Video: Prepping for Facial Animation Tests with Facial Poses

So if he's tired and he's talking to someone that maybe he wants to talk to, or he's trying to watch a movie and trying to stay awake, it's something that he wants to do,
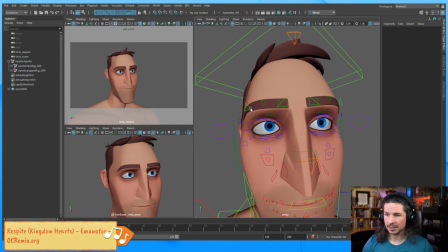41:17 the brow in the direction he's looking at is going to be a little higher. So let's take this down here and take this down a little bit, and I'm just going to add a little curve to that brow.
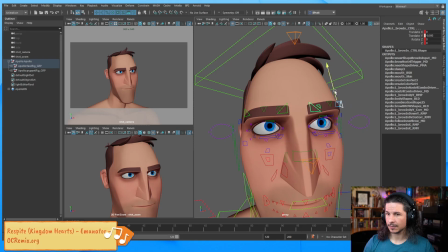41:36 So something like this. Now he's looking very intense. The thing that's making him look very intense is that his eyes are very open. When you're tired, your eyes don't really want to stay open.
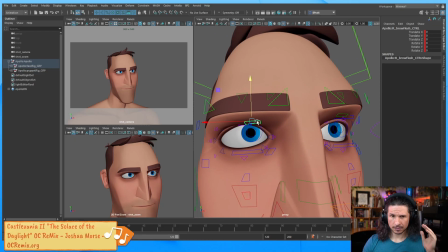41:50 And in general, there's a few different things you can think of with eyelids. The first is that our eyelids, and let me actually find the eyelid control here.
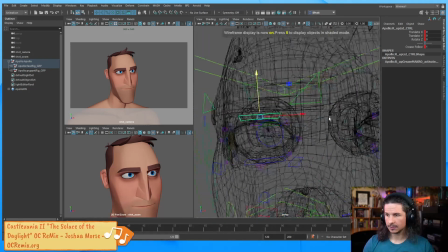42:02 Right in here.
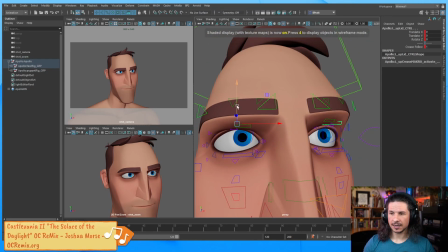42:04 Our eyelids will typically rest on the iris, the color of the eye, when we're not like super intense. So if I want him really angry, I could do that, show some white all around the eye.
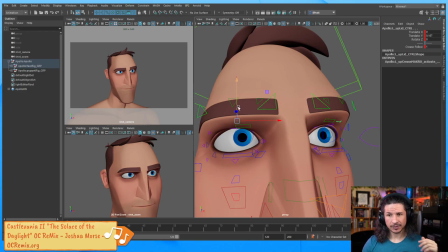42:17 But in general, our eye will rest on the iris, or when we're really relaxed, on the pupil. So not over the pupil, but on the pupil. The moment it starts crossing over the black of the eye, the pupil, that's when you start getting into this tired feeling, because it's your eyes barely keeping open.
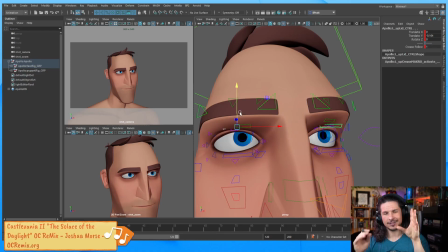42:36 Like if you just kind of let your eyes droop and you get that like where you're starting to lose focus and you can't quite see properly, that's your eyelid covering your pupil. So that's what we want here. Just like that. Now he's starting to feel tired. He feels like he's not focusing on anything anymore.
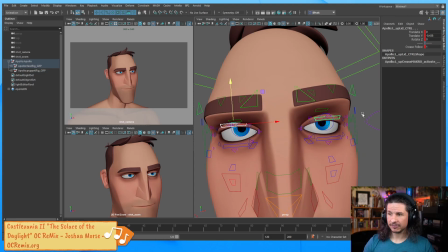42:55 So we'll move the eyes evenly at first, but then let's just offset this one just a little bit more open. The lower lids, we'll just get them into position super quick. Maybe a little bit more closed so he doesn't feel like if I open them like this, he looks like he's bored.
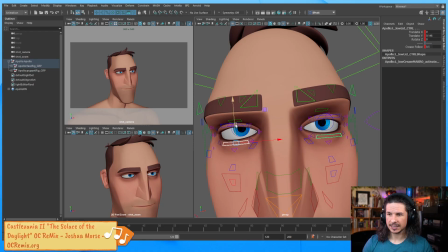43:15 But we want that kind of squinty-eyed feeling where he's trying to stay awake.
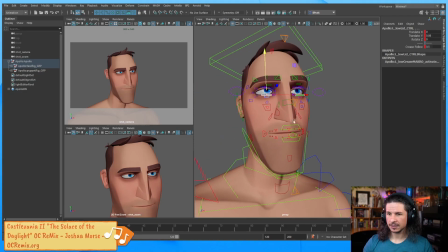43:22 Okay. Let's go back to the mouth here. And the mouth, I don't want him to frown.
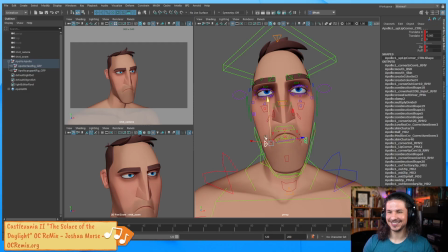43:29 So I'm not going to just do that. Just do that. But I do want to relax the mouth. I don't want it to feel like it's active. So it's going to drop down just a little bit. And then I'm just going to bring it in. When we relax, our mouth tends to come in a little bit versus being out.
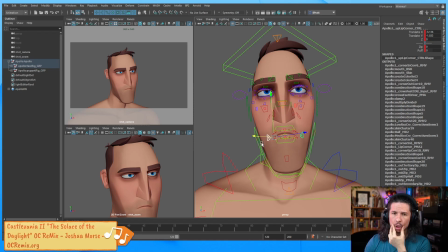43:47 We're not puckering our lips, but it just kind of drags down a little bit. So we'll do something like this to start with. Okay. Now, does that work? It's not bad. It's not great, but it's not terrible.
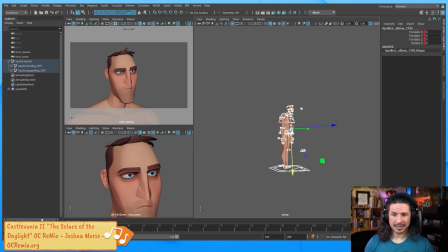44:03 So I'm going to use this as a starting point. Let's set another key here. Doop. Now, is it a big no-no to change the space of the eyes from head follow to world between frames?
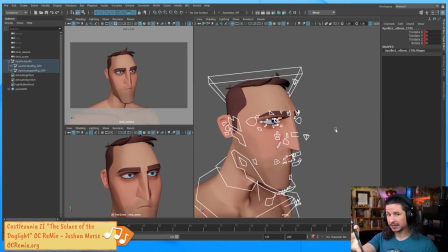44:13 Not at all. There will be some times where you want it to stay in one place as the character moves, and then at another point in the shot, it needs to follow the head. So you change it to what you need at that time. It really just depends on that moment. So for example, here, I could be focused on the camera here as I'm looking, and then, oh, wait. And now my eyes are just moving with my head. It changed, and now I'm, again, focused on one thing. So, yeah, definitely change.
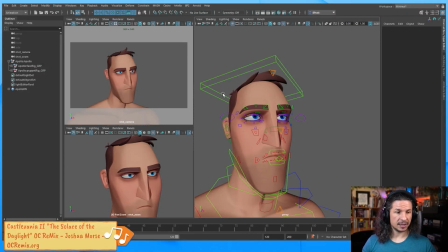44:48 Does that apply to the rest of the controls? Yes. So any follow line, any FKIK, any control that you need to, or that change the alignment of things, they are not set for the whole shot.
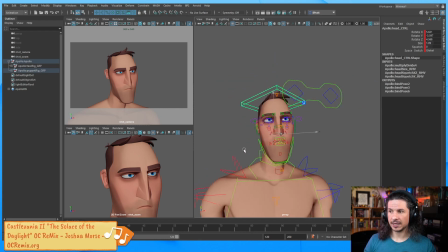45:02 You change them when you need them. So for example, the head right here, by default, doesn't follow the chest.
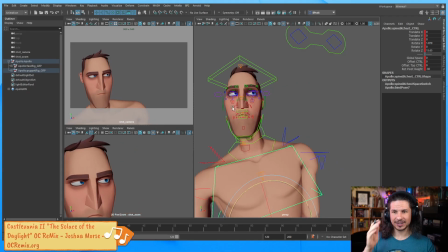45:10 If I rotate the chest here, you can see how the head stays straight. It kind of looks like he doesn't really want to talk to this person anymore.
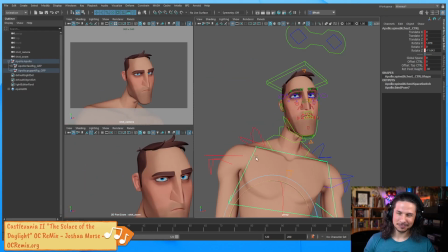45:16 Yeah, nah. Maybe I'll lean him forward. Nah. So you can see how the head stays straight.
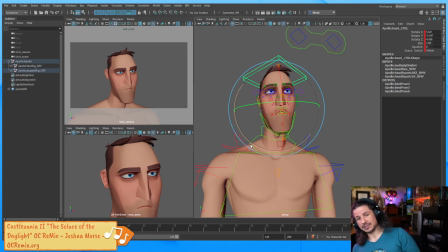45:23 But there are times when, if I tilt, I do this, where my head stays in line with my body. And this might be when the character is starting to fall asleep and you just want this kind of tilt over. Or maybe you want to animate a spin and you don't want to have to counter animate the head and do all of that.
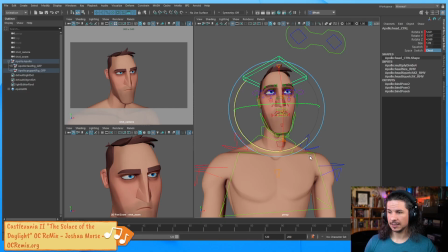45:39 Well, I can set that to follow the chest. And now, as I move this, we get this motion.
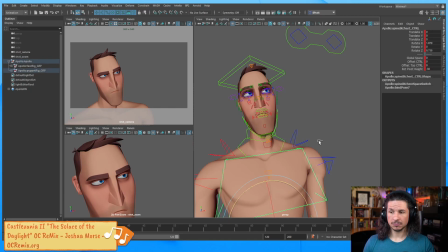45:49 The head stays in line with the chest. So yeah, change it when you need it for what you need it to be.
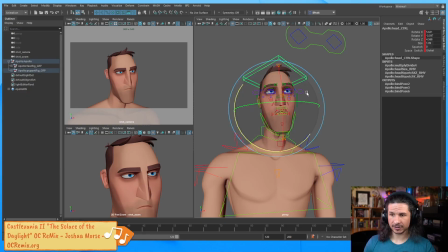45:56 There is no like set rule, you have to keep it this way forever and always, because you do what you need at the moment.
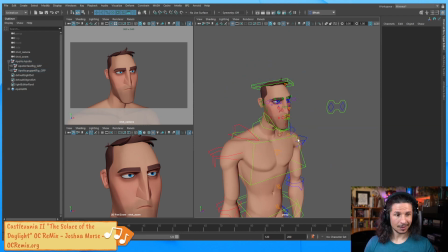46:06 There you go. For some reason my keys weren't showing up. Better save. Now, let's go in here a little bit.
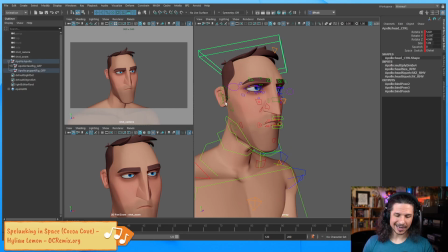46:15 So how can we refine this facial pose? Overall, it's not bad, but it doesn't feel as dynamic as it could be.
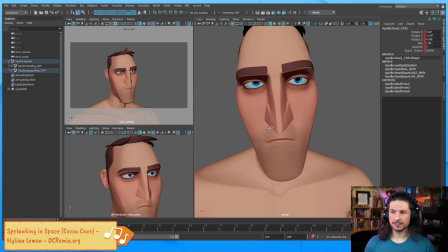46:23 So let's kind of analyze what's going on. Well, one, there's not really that much exaggeration. There's also no line of action, and the mouth is very symmetrical. So we can exaggerate and push all of these things, and it's going to help push our pose to that next level.
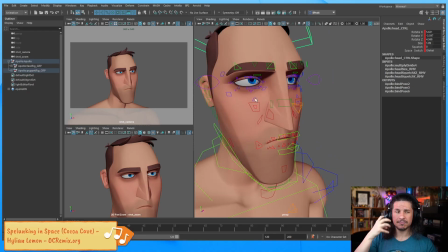46:41 So let's kind of go back. Now that we've got a basic pose to start with, let's go in.
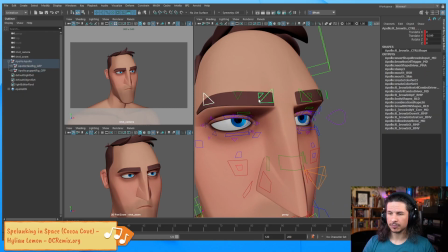46:47 How can we push this? So if he's tired, I can push this brow even more. Brows are one of those things that I see students do not push nearly enough. You can push brows really low and really high. So in this case, I just want to push this really low.
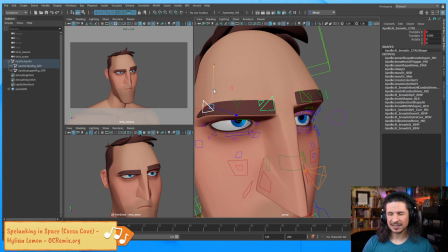47:02 I don't want to go too far. The moment I start crossing over the eye like this, we're starting to get a little bit more into angry versus tired. So I just want to go until it's kind of resting at the eyelid level. And we can kind of see it right here. Try not to get this.
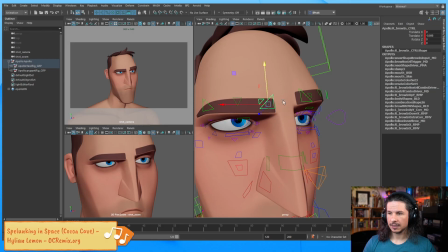47:21 Just a little bit there. As he's tired, his brow might come in just a little bit.
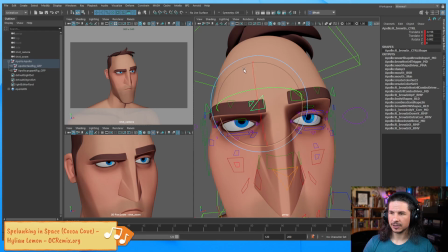47:29 And let's rotate this up so we get kind of a curve at the end of it to avoid this. I don't want the anger. I want kind of a relaxed feeling. And I also want to push the curve in the brow here.
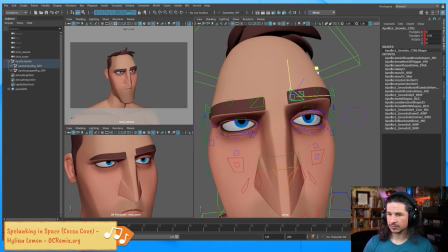47:45 Let's kind of push this one in a little bit as well. And push that.
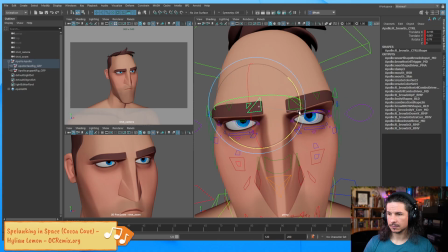So I'm just trying to get this nice curve to the whole brow and bring these down just a little bit lower.
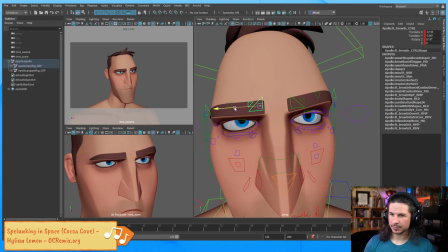48:15 Let's call that here. I think I can bring this back in a little bit. Relax that brow. The last thing I want is him to feel strained. The moment his brows start to feel like there's tension in there, it takes away from the tiredness and we start getting into different emotions.
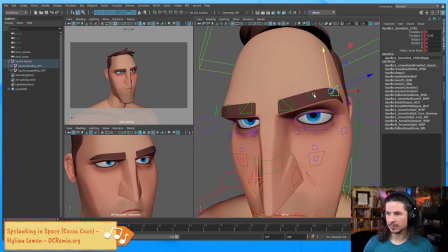48:33 So let's actually exaggerate this just a little bit more, this curve here. Just a little.
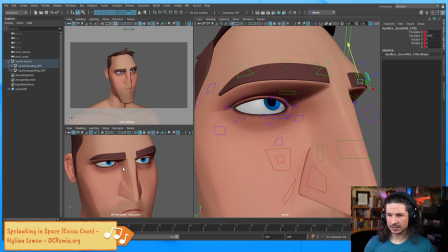48:41 Okay. Now going to the eyes here. How can we push the tiredness of them?
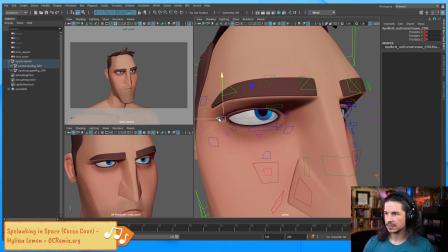48:46 Well, one thing I like to do with eyes is I like to push the
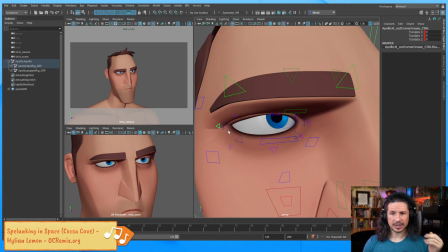48:53 shape of the lids to kind of contrast the different lines.
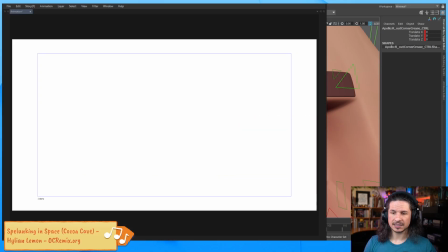48:59 This is going to be something I'm going to talk about quite a bit, but it's essentially complex lines versus simple lines.
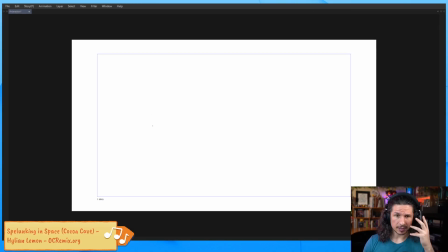49:05 When you're doing facial poses with the mouth, with the eyes, what you want to avoid is even lines. So let's say this is your eyelid, top eyelid, and then your bottom eyelid is something like this. Very similar. Is that bad?